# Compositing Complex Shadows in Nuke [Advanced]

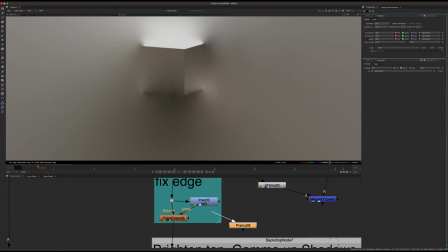16:39 And that will basically just, if I pre-multiply it, it gets rid of that bright edge.
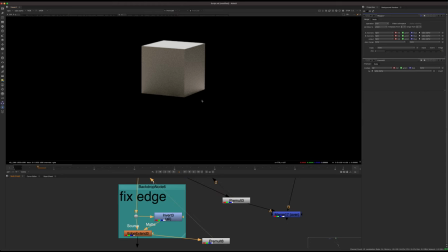16:44 So if I compare, you see the bright edge, and then now the bright edge is gone. So just a little CG fix.
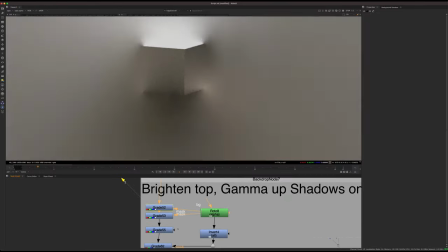16:52 Brighten the top, shadows on top.
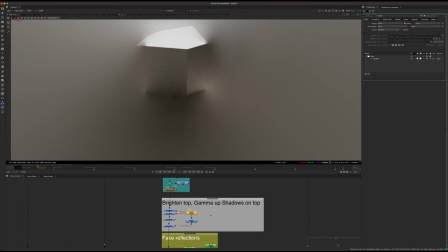16:54 So I did some rotos to just very slightly adjust the, basically, let me just put it over the background so we can see.
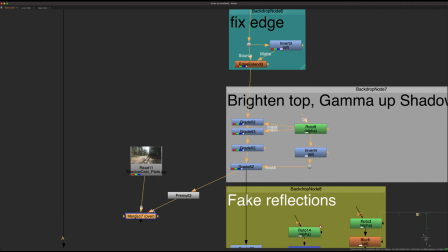17:05 We'll just put it like this and put it like this. Okay, so these corrections,
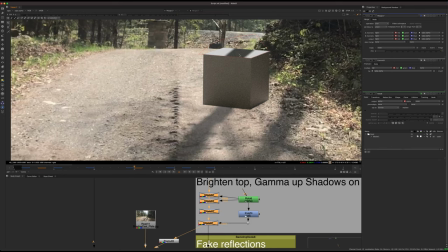17:13 I was just kind of brightening the top here because the shadow on the top wasn't really matching kind of the plate.
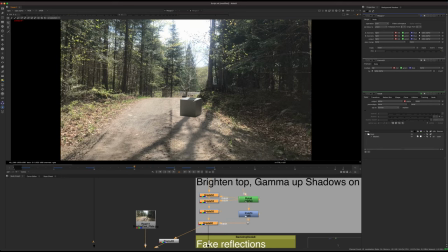17:20 So it was kind of too dark. So I just wanted to balance that out a little bit better, kind of brighten up the shadow a little bit and maybe brighten up the highlights very slightly.
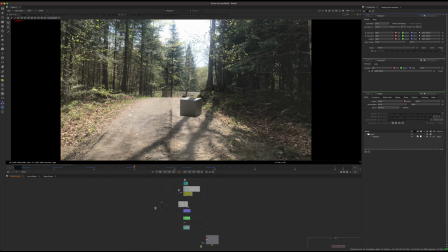17:30 And then I wanted to add some fake reflections. So looking at this frame is a good example.
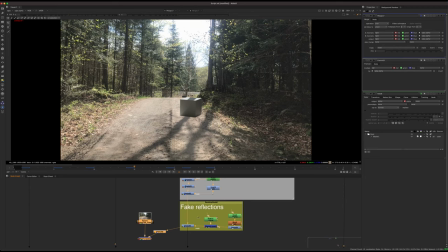17:35 It looks kind of flat still. So if I switch the pre-mult to here, you see that I've kind of just rotoscoped a little bit of a fake reflection here.
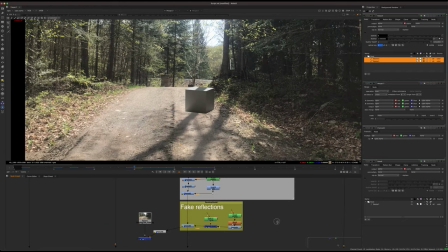17:45 And this lines up with the CG shadow. So it looks kind of weird here, but if you look at it over the final comp, it looks correct.
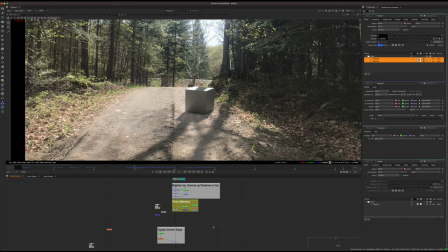17:53 So that rotoscope lines up with the CG shadow. So if I just move that out of the way, that's all it's doing. It's just brightening. But I don't want to put a brightening everywhere because now it just looks weird. You just want to put it right on the edge like this.
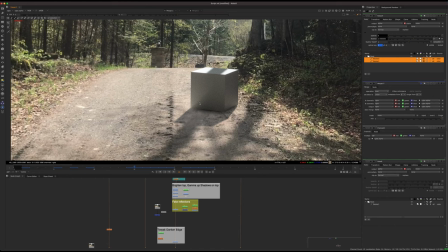18:07 And then it starts to look like an actual reflection of the ground that it's kind of sitting on.
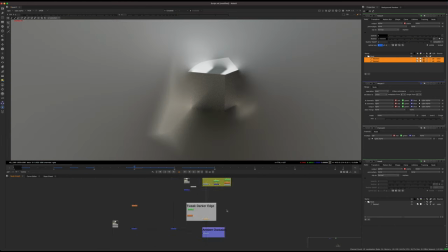18:16 And yeah, so these are all some little tiny tweaks after that. Nothing new information, so I won't go on too much more.
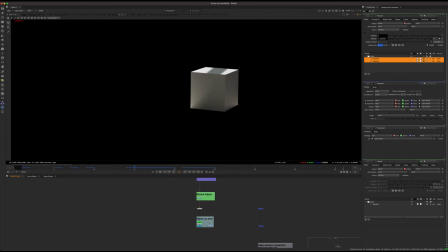18:24 A box adjustment at the very end, and then the pre-multiply. And then of course we can do a
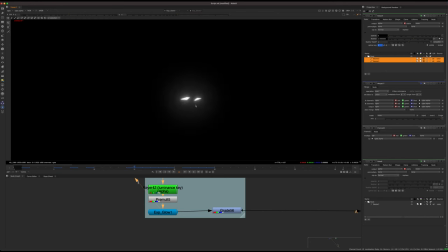18:31 keyer of the highlights, pre-multiply it and put a glow, just to bloom out the highlights of that that box.
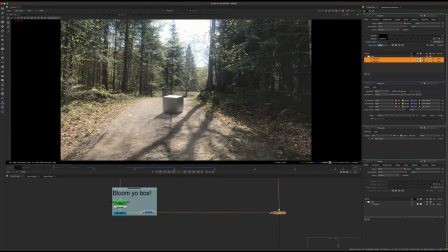18:39 So it feels like it's really bright, because this is a really bright scene. So it's kind of overexposed.
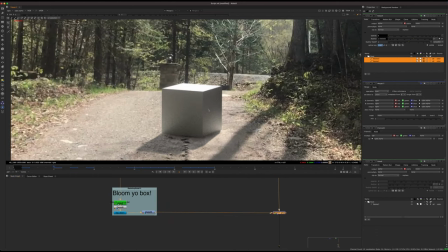18:44 So we're gonna get more glow because of the exposure. So if we just turn that off and on, you see that just kind of helps it sit in that scene.
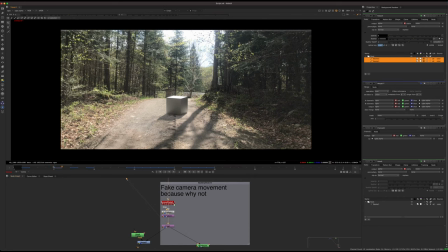18:53 And then just some fake camera movement and basically some extra stuff there, but that's basically it.
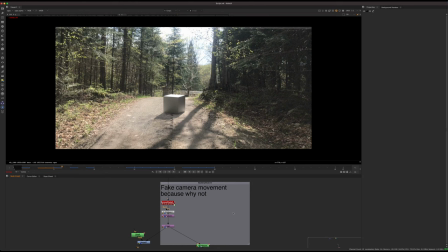19:00 The script is in the description below. If you guys aren't already subscribed, I'd really appreciate it, or hit the like button if you thought it was useful. And yeah, there'll be more on the way.